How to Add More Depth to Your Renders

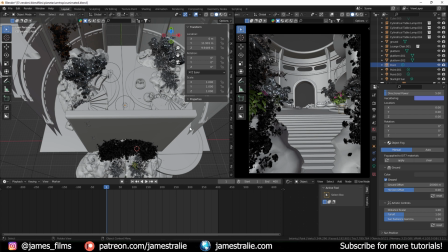[12:02]
Obviously for animations it's very different than a still image because you're actually moving the camera through the scene and you can't really hide things as much. So sometimes I think very one directional. I think of my camera in this fixed position when I'm initially mapping out scenes, you know, and if you were to like look around the corner, even like look behind the camera, there is nothing here.
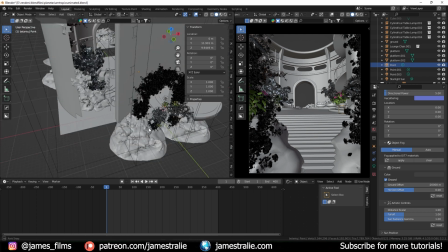[12:20]
This is the abyss, you know, same deal off to the side here. There's nothing to the left or to the right.
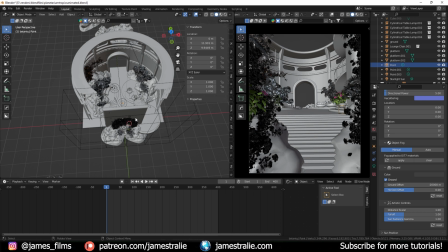[12:24]
Everything is contained in this middle part, but that is all that matters because I knew when I was designing this that I was only going to be moving the camera either forward or back with a little bit of rotation to it. So if I go over to my camera, I've added just a couple keyframes here. And I can show you, you know, this is how it's walking into the frame as if you're kind of like a person walking in,
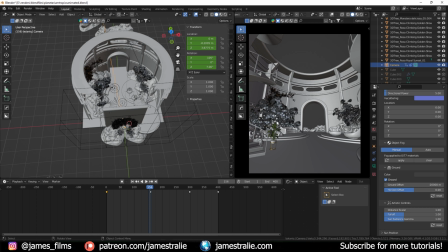[12:40]
I've got kind of like this little look up to the left here where I've got this staircase that I actually added in later because I liked the detail kind of like the leading lines to lead you up to the heavens up to the stars above. I thought that was cool. And then I kind of have this continue to move into the space and then look back over to the right where I filled a lot of detail in here, We've got these lounge chairs.
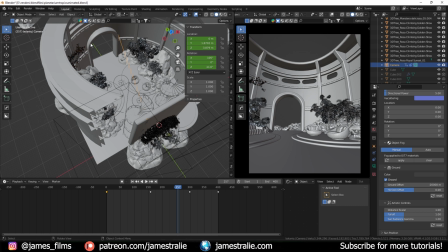[12:59]
I made this like little platform leading up to those lounge chairs with like a bunch of plants and rocks and natural elements kind of surrounding it with some lamps and things to throw some light in that corner here. So it looks over there a little bit. And then we center the camera back up again and kind of head off onto the distance.
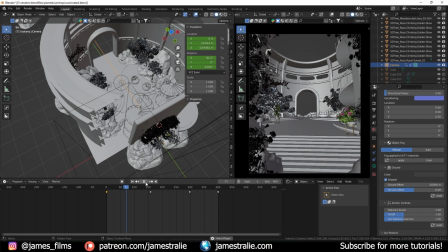[13:15]
So I really thought a lot about that composition when I was mapping things out. You know, everything feels very full, very lush, but also very balanced.
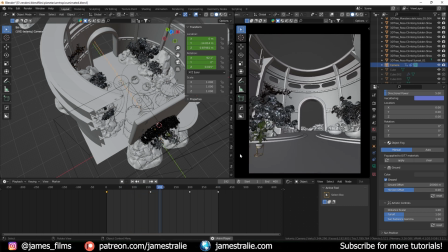[13:22]
It's not overcrowded in places where I don't want it to be. It has just the nice perfect composition elements here all structured very well So again, I spent a lot of time thinking about the camera angle and this really only applies for animations but you know think about where you're gonna be moving the camera and That is kind of where you can focus detail
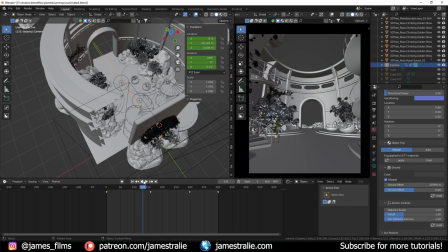[13:39]
or not focus detail if you're not looking there You know, so if I know I'm not looking behind me,
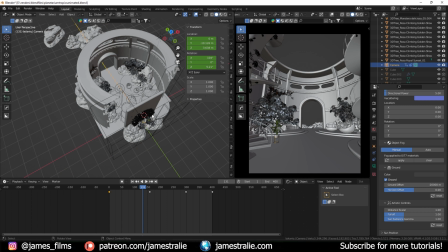[13:44]
I don't need to put stuff there I don't need to add extra data To blender to my composition to really bog down the renders bog down the viewport while you're working And you know
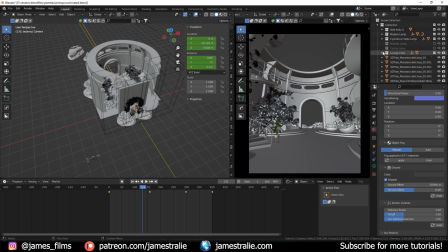[13:53]
if you group things better than I did here You can also turn things off to if stuff is starting to lag a little bit It gets a little bit tough when you're adding animation this scene.
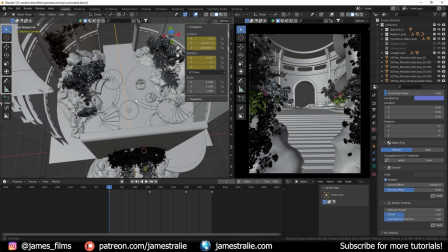[14:00]
I didn't really add too much animation, but Sometimes i'll have water simulation animated or i've got like plant movement going on or i've got other you know elements in the scene that are animated
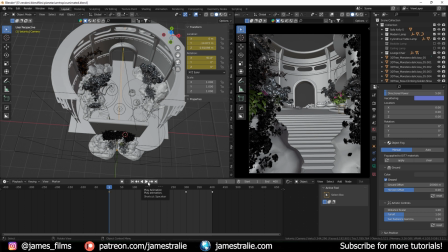[14:09]
And as i'm trying to you know preview that animation You know, you can see up here the frame rate.
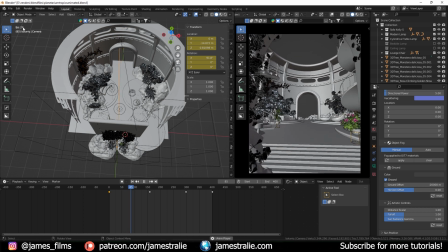[14:14]
It's pretty much real time here as i'm playing back It's hovering around 24 frames a second, which is the final render But sometimes that'll dip down to like one frame per second if the scene is very dense Or if there's a lot of different things going on that are kind of slowing stuff
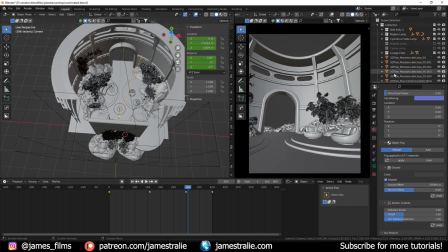[14:25]
down So turn things off and that gives you just a chance to isolate just the camera just the composition and really think about the macro elements You know
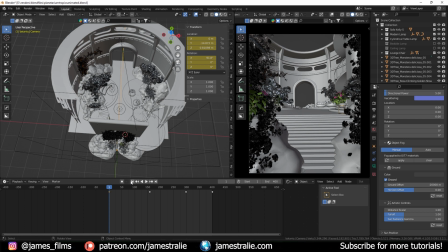[14:32]
always go back to your initial composition always go back to kind of the base structure of your scene Thinking about how all of those macro pieces work together and then you can start to focus on the details And that's where the lighting can really enhance specific aspects of the scene. But I hope this is helpful for you. I hope you learn some things from these new tips here.
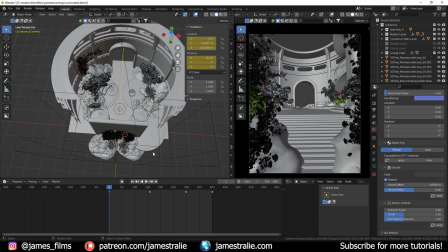[14:50]
This is stuff I think about all the time while I'm working and if I can impart that a little bit of wisdom onto you and your own projects, that is phenomenal.
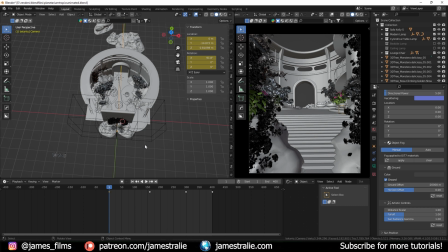[14:57]
I always love seeing what you do, so please tag me in the work that you put out. It's always really exciting to kind of see how you implement a lot of my tips and tricks into your own renders. As always, if you're not subscribed already, please subscribe below for future tutorials and hope to see you on the next one. Thank you so much.